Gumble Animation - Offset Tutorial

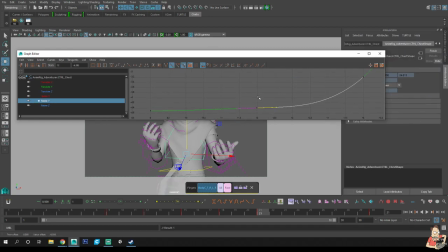And this is what makes some people's animation, not some people, sorry.
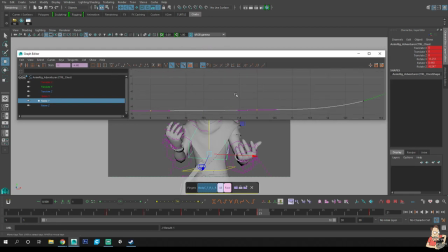This is what makes your animation good, is when you go in and you're cleaning up all your keys. So you don't have any strays. Anything that like this, that's the stuff you don't want.
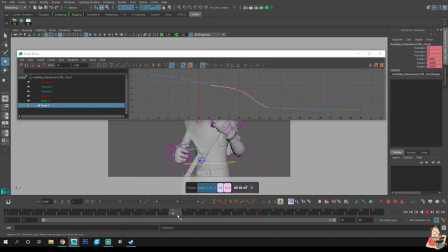There we go. Clean that a little.
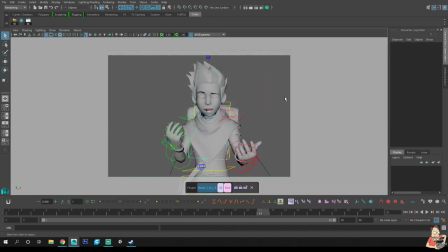There we go. Okay, so we've got that. Now, like I said, we're going to add one more key in the middle because we're in polish. I obviously want the COG to not just smash into the ground like it is. If you watch it, it's coming up and then down and then it comes and stops basically.
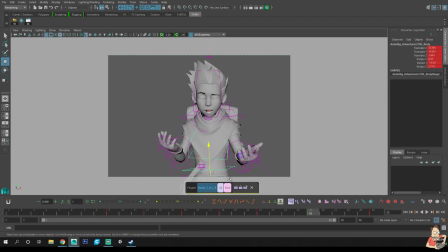So now I'm going to add some keys instead of sliding keys around.
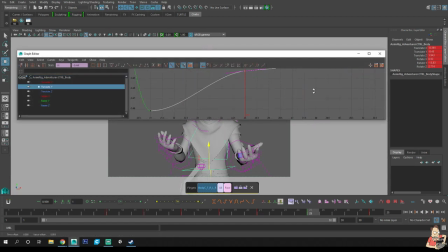So I want the COG to come up a little bit higher at the end so it doesn't just smash into the ground. I'm also going to give it a little bit of an overshoot. So now if we play the COG, there, it's got a little bit of a bounce, hits a little too hard. So I just need to add just a little bit more.
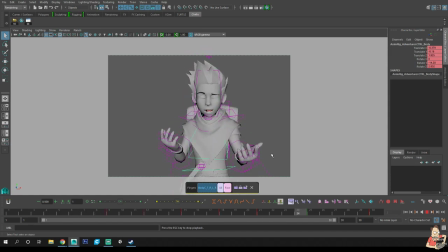And there, so now we've got the COG, right? Okay, now for the chest. The chest, we've got all that animation on there where it's dragging behind a little bit. Again, I'm changing things because now that I'm actually in the polish stage,
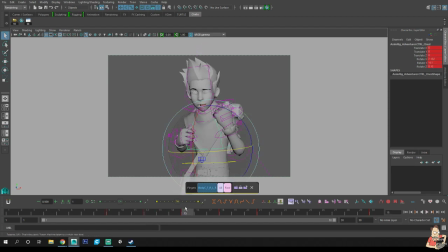this is where sometimes your blocking that you did to show the director to sell your idea didn't really work all that well. So you have to redo it. Drag that behind, and now here, overshoot it, and then get it back to where it was.
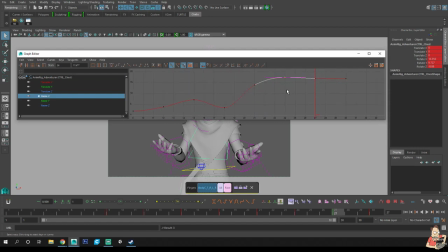So if you look at the graph editor, my rotate X, I overshot, and then got it back to where it needed to go.
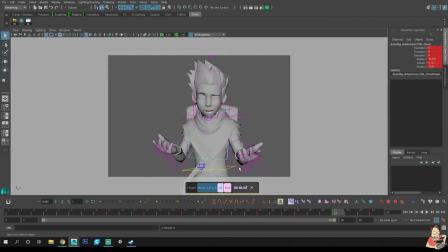Right? We can overshoot that a little bit more. So now we've got some overshoot on the chest, right? Now we need it in the head as well. So the head, I'm cocking it to the side a little bit. That's maybe a bit too much for how little he's moving, unless I sped up the keys so we can keep him looking.
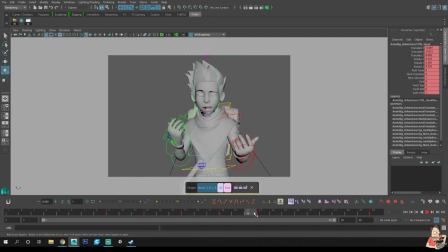Again, rotate that down a little. Starts to come down, his head rotates back. He hits the ground, his head comes down because you can see his COG hits. There we go, but let's just get his head into that position. So now we've got,
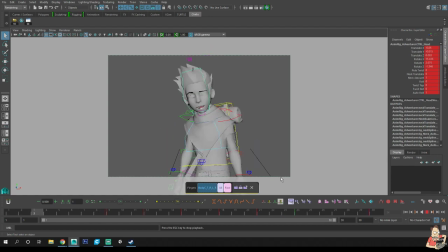there we go. We've got some movement to that. Now we get to the hands. Okay, so for the hands, we've got all of these nice offsets in there. Let's just give this a little bit more of a rotation backwards. So throughout that move, it's still rotating.
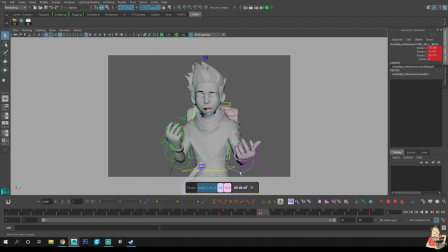Here, I want to drag it behind. And I want, right here I'm doing it, I want to overshoot, oop, wrong controller. I want to overshoot that, and I want to bring this back. And then here, so I'm going ahead a couple frames.
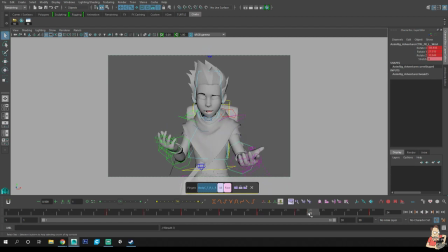I'm going to rotate the wrist down. and let it bounce up and play it, see how it works. Needs a little bit more. And then it comes back up to the top with the elbow right there.
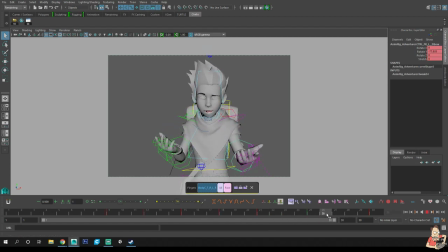Oh, a little bit of a stray curve. Hold on. Comes up. See how it's rotating off to the side at the end? I'm going to copy that key and raise the hand up. So if we play that, there we go. And once I fix the fingers, that'll look fine.
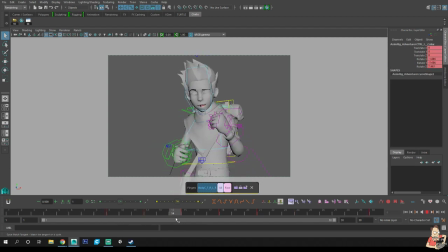Let's get to the shoulder. Let's add some drag to that shoulder. Comes up. Stays up.